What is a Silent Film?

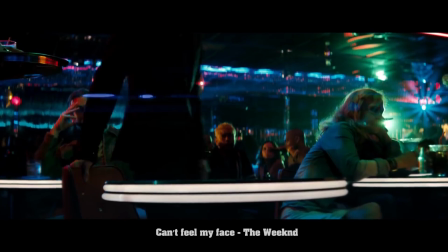4:30 The actors in the music videos often have to place emphasis on their actions to communicate the message clearly.
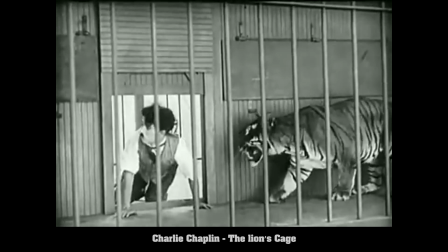4:38 Silent films were shot differently to sound films. The acting, combined with the low rate the film was shot at, provided these jerky, comical performances,
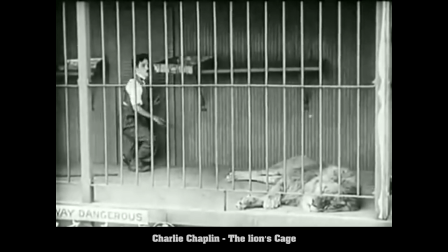4:47 which is probably why most of the popular silent films today tend to be the comedies.
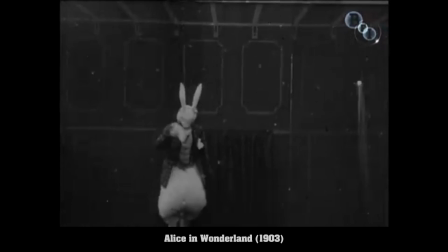4:53 I believe it would be a challenge to perform in a silent drama, as the actor would require a high degree of skill to act out the subtlety.
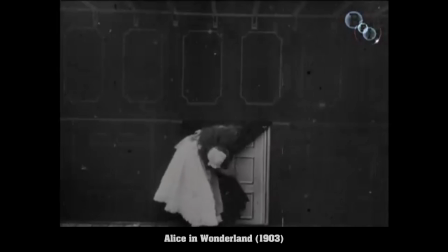5:02 It would be interesting to see an actor such as Ryan Gosling, who is a master in this field, attempt to pull this off.
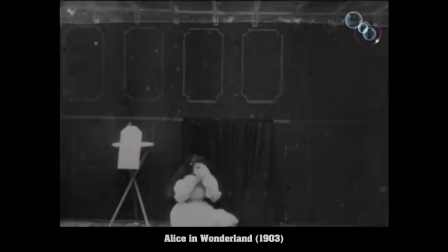5:09 There were plenty of silent films which were produced. Most of them will remain a mystery as they were lost.
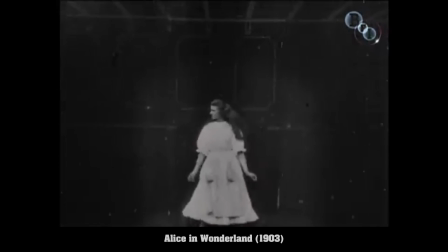5:16 I was reading a list of lost films. I came across an interesting title which reminded me of a modern film, The Great Gatsby.
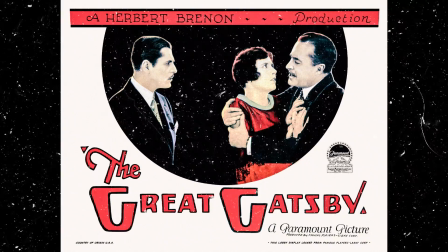5:23 It would be very interesting to witness a silent version of this film.
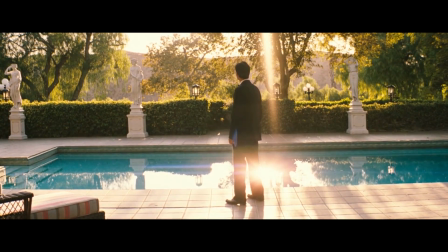5:32 The production of silent films decreased shortly after sound was introduced.
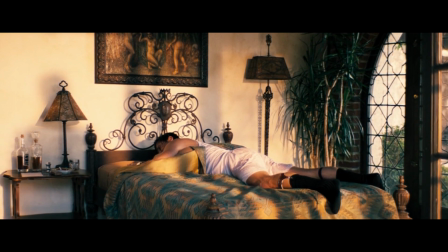5:36 What impact did this have on the film industry? Let's take a look at what the atmosphere was like on set during the silent era.